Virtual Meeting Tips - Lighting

Hello friends, I'm Chad Hembree from The Learning Group and welcome to yet another tutorial on how to improve your virtual meeting experience.
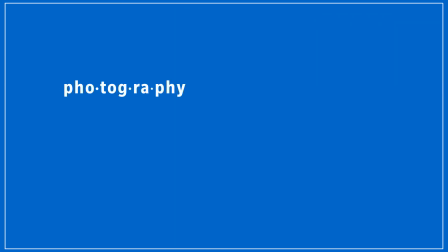(0:14)
Now the word photography literally means drawing with light. Light is the basis and most important element of still photos and videos and it's just as important in your online meetings. Over these next few minutes I'm going to demonstrate to you three easy tips that will showcase how lighting can radically transform your virtual meeting experience. Tip number one is backlighting. Try your best to not do this.
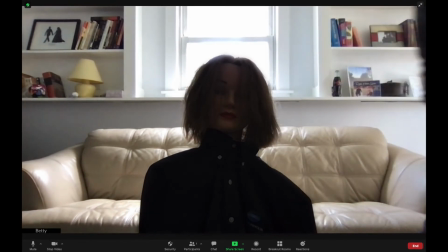(0:47)
With the help from Betty, today's volunteer, we've all seen this before. The guy or gal who is a voice modulator away from anonymity.
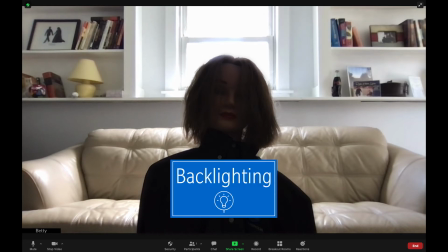(0:55)
Just a shadow in front of their window. This here is backlighting, meaning all of the light is coming from behind them. This can also happen with lamps or bright reflections seen in the background. So what's the solution?
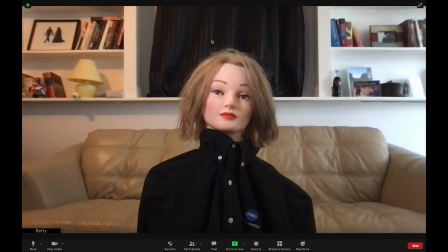(1:09)
You probably figured it out just don't sit with your back to a window or a light source. If moving your chair isn't an option though you can simply try closing your curtains or block
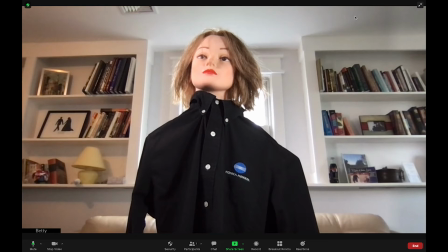(1:18)
the sunlight or position yourself in such a way that your body is blocking the window as best you can. Now of course you can also use the window to your advantage which leads us to tip number two. The opposite of backlighting is key lighting. That's lighting lingo used in the video production world where a primary light source is used to highlight a subject.
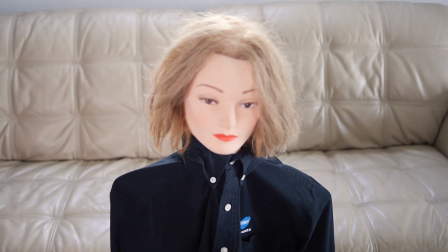(1:44)
In this scenario, Betty is leading a high-profile virtual meeting and professionalism is of utmost importance.
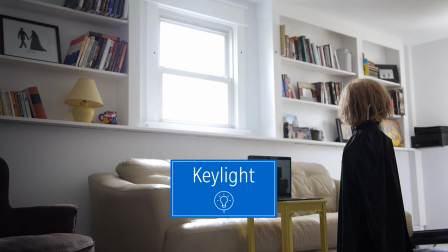(1:52)
Betty needs a key light. She can find one by facing the window she just had her back to in tip number one.
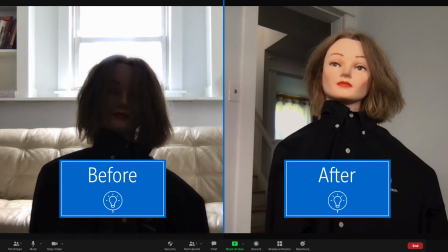(1:59)
Looking at this side-by-side comparison, you can clearly see the difference. Before, Betty resembled the character from the 2002 horror film The Ring, while the after image shows her face being more full and flattering in a manner that says, I'm a leader, follow me.
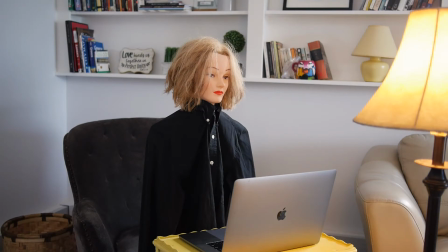(2:18)
A second option for key lighting could be facing a nearby lamp. The idea is to have a light source directly in front of you. That may seem like a no-brainer, but I put an emphasis on in front of you.
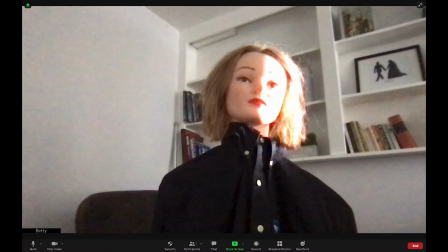(2:31)
If the light source comes in from the side, it may create harsh shadows and uneven light as you see here.
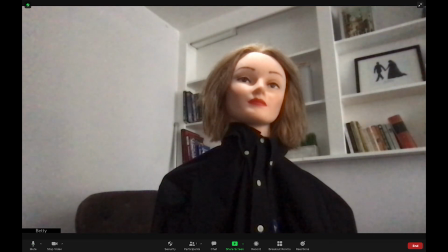(2:39)
Lighting directly overhead may also not be appealing unless you're telling campfire ghost stories about the 2002 horror film, The Ring.
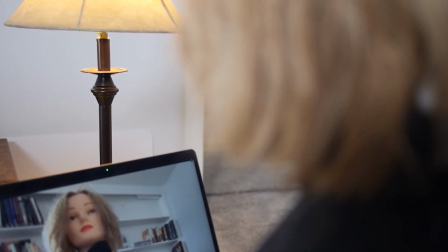(2:47)
And assuming that's not your ideal meeting environment, always keep the light source in front of you. This third and final tip is for all of the do-gooders seeking extra credit when lifehack light sources such as windows and lamps just aren't good enough. Or maybe I'm just talking to myself here. Either way, I'm talking about advanced lighting. There are two popular options that are simple yet effective. The prices can be as expensive or cheap as you'd like them to be.
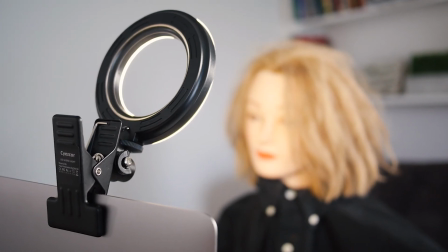(3:22)
Option number one is the ring light.
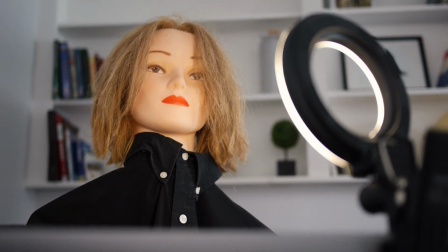(3:25)
It specializes in wrapping the light around your subject's face which eliminates blemishes caused by shadows.
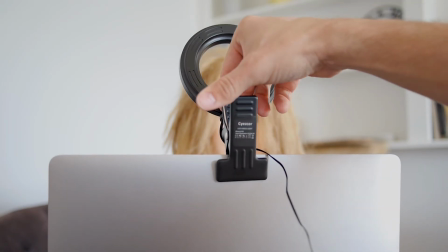(3:31)
Some benefits to the ring light are that it's just one single light which minimizes setup and teardown time.
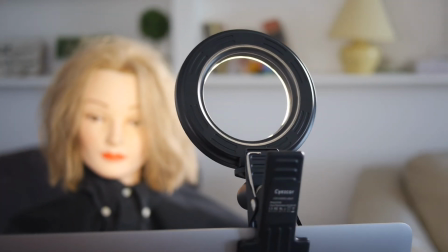(3:38)
Also contrary to its name has nothing to do with the horror film The Ring.
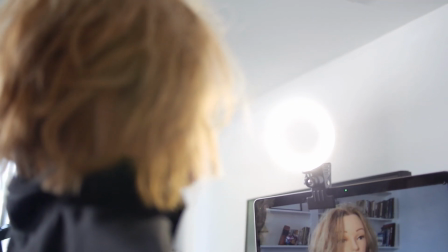(3:44)
One of the main cons though is that you are essentially staring into this light for the duration of your meeting. Lighting option number two is a set of LED panel lights.
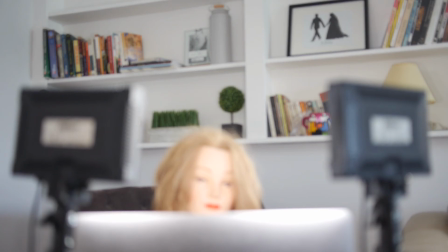(3:54)
Having a panel at either side of your computer's monitor creates a flattering full light on your face while not staring directly
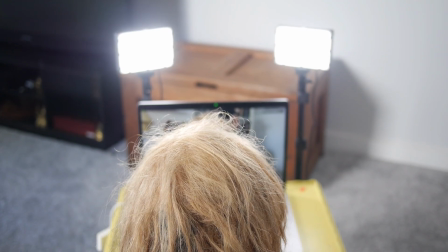(4:01)
into the light and having to squint like you just walked out of a dark 2002 matinee showing of the horror film The Ring.
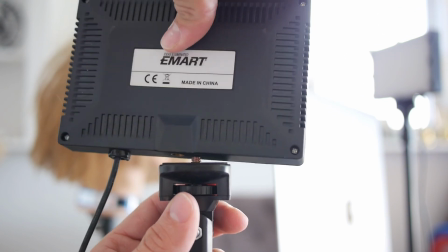(4:09)
A con is that it's twice as much set up and tear down time as the ring light. And that'll do it.